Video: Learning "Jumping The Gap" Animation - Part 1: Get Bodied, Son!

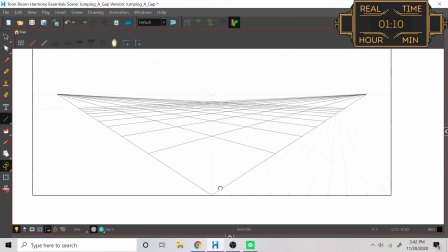8:10 Boom! Then comes the fun part which is actually deciding where I want my gap to be.
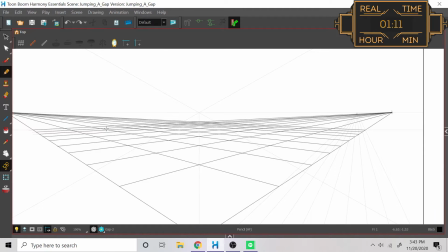8:15 I figured I would take a little bit of liberty here and do a nice 3D platform that's just sitting there hovering in midair,
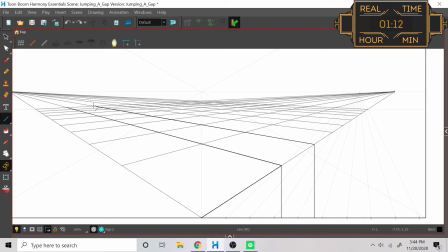8:21 just enough to imply that this is a solid object with which the character is walking on, but not really getting too mucked up in all the complexities of what an environment could be, considering that this is just my first shot at actually using a dynamic environment.
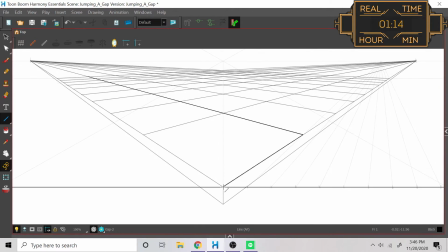8:34 So in the interest of simplicity, I just took out a section of the grid line right there from the top left to the bottom right,
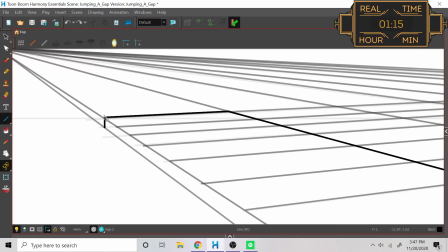8:40 removed that to make the gap, and made the entire rest of the grid the entire rest of the platform.
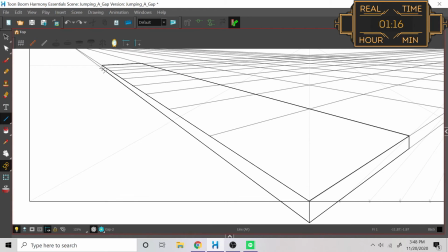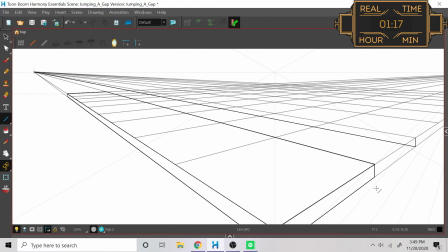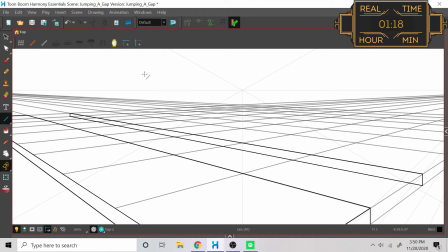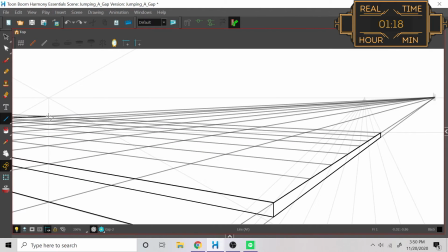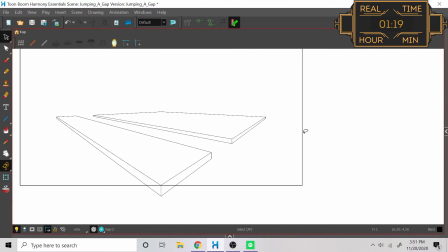9:06 And voila! We have dynamic environment! With that out of the way, we now begin to actually animate our character.
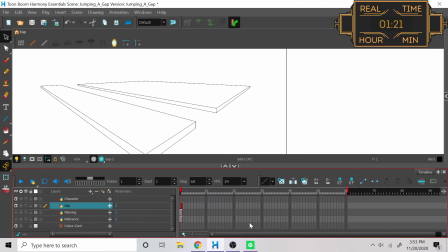9:13 The only question of course is how exactly do I go about doing that when I've never even done this type of animation before.
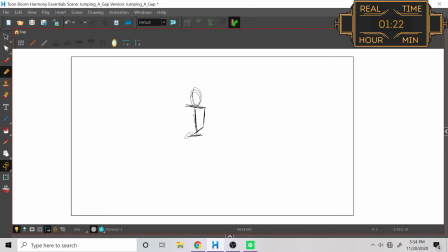9:21 It's good! I'll just go ahead and try it and see what happens! And while I'm at it, I can elaborate on what it is about each of these first-pass styles that are so beneficial for the learning experience. In particular, with the stick figure here, as Sunigo talks about in his video, we gain access to the swing of the shoulders and the hips.
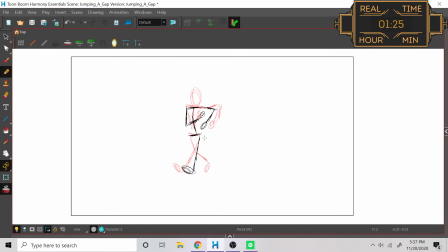9:38 Whereas normal stick figures, they connect their shoulders up on their neck, and they connect their hips straight up into their spine.
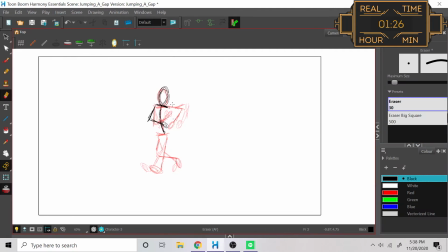9:44 We can play around with the swing and sway of bodies as they twist and contort without getting bogged down too much by the details of anatomy. me. So here I'm finishing off today's work by doing the section of the animation where the character is going to be jollily approaching the gap.
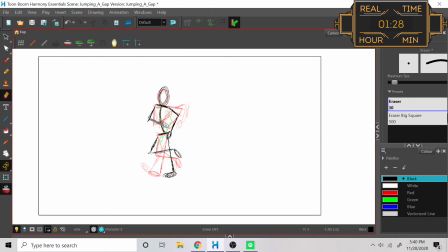9:59 And I really wanted to go out of my way to express and overexpress even this jollily feeling. Trying to figure out how I want to have the elbows swing up. La-dee-da-dee-da,
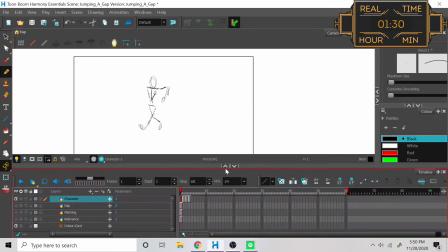10:10 la-dee-da-dee, as he's walking along before he gets to the gap and continues with all the other actions and motions that I want him to do.
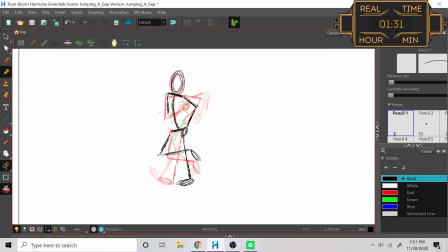10:18 I spent a considerable portion of time looking at myself in the mirror. And I also did some of that because I needed to see where I wanted my poses to be, where I wanted my elbows to be, because if you'll notice here with the right elbow,
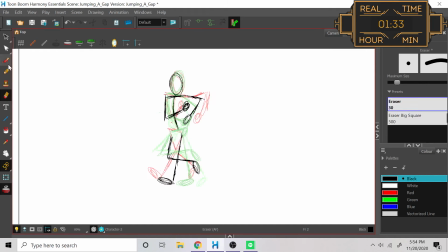10:29 because the angle that we're looking at here, the left elbow was always essentially going to be, I think, perpendicular to the plane?
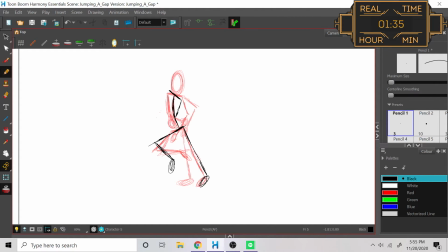10:37 No, parallel to the plane of the camera, so it's always just going to be sitting there sideways. However, the right arm, as it crosses is in front of the body, we have the fist over to the right and its elbow over to the left. Then we need the elbow to disappear behind the fist as the body twists back in the other direction,
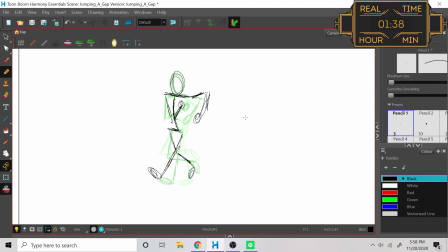10:55 and at the end of that motion, we're going to have the elbow be on the right and the fist be on the left. The other consideration, of course, is the legs, which I have to keep track of the swinging of the hips, the length of the legs,
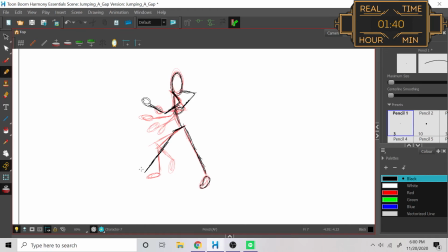11:08 especially when they're bending at the knees so that way they don't start elongating or shortening in really awkward ways that don't make any sense and also keeping track of the floor which is something that I didn't realize until about halfway through because one of the downsides with doing a straight ahead is that you lose
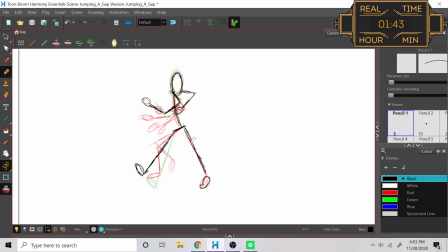11:24 track sometimes of the size and shape and the location of whatever it is that you're drawing so you end up looking differently on the final frame when you're done than you did on the first frame so later on I end up having to compensate for not keeping track of where my feet are and the length of my legs are in relation to wherever an agreed upon floor would be for all of my frames,
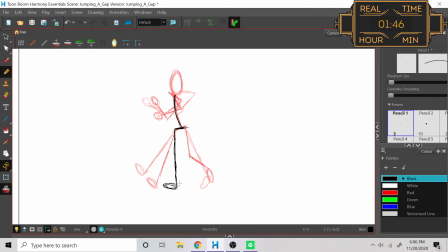11:44 and I have to adjust my lengths and my spacing accordingly to make sure that everything's consistent for when I do eventually loop the animation and when doing my spacing for the final product. Speaking of the final product, I sort of came to grips with the fact that I'm not really going to worry too much about perspective now that I spent all that time worrying about perspective.
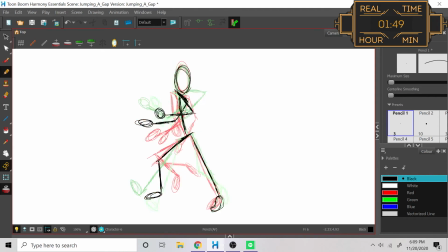12:02 What I really mean by that is I'm not going to worry about the size, the shape, or anything of this character as I'm drawing it because I can just resize all the individual frames later once I have them all.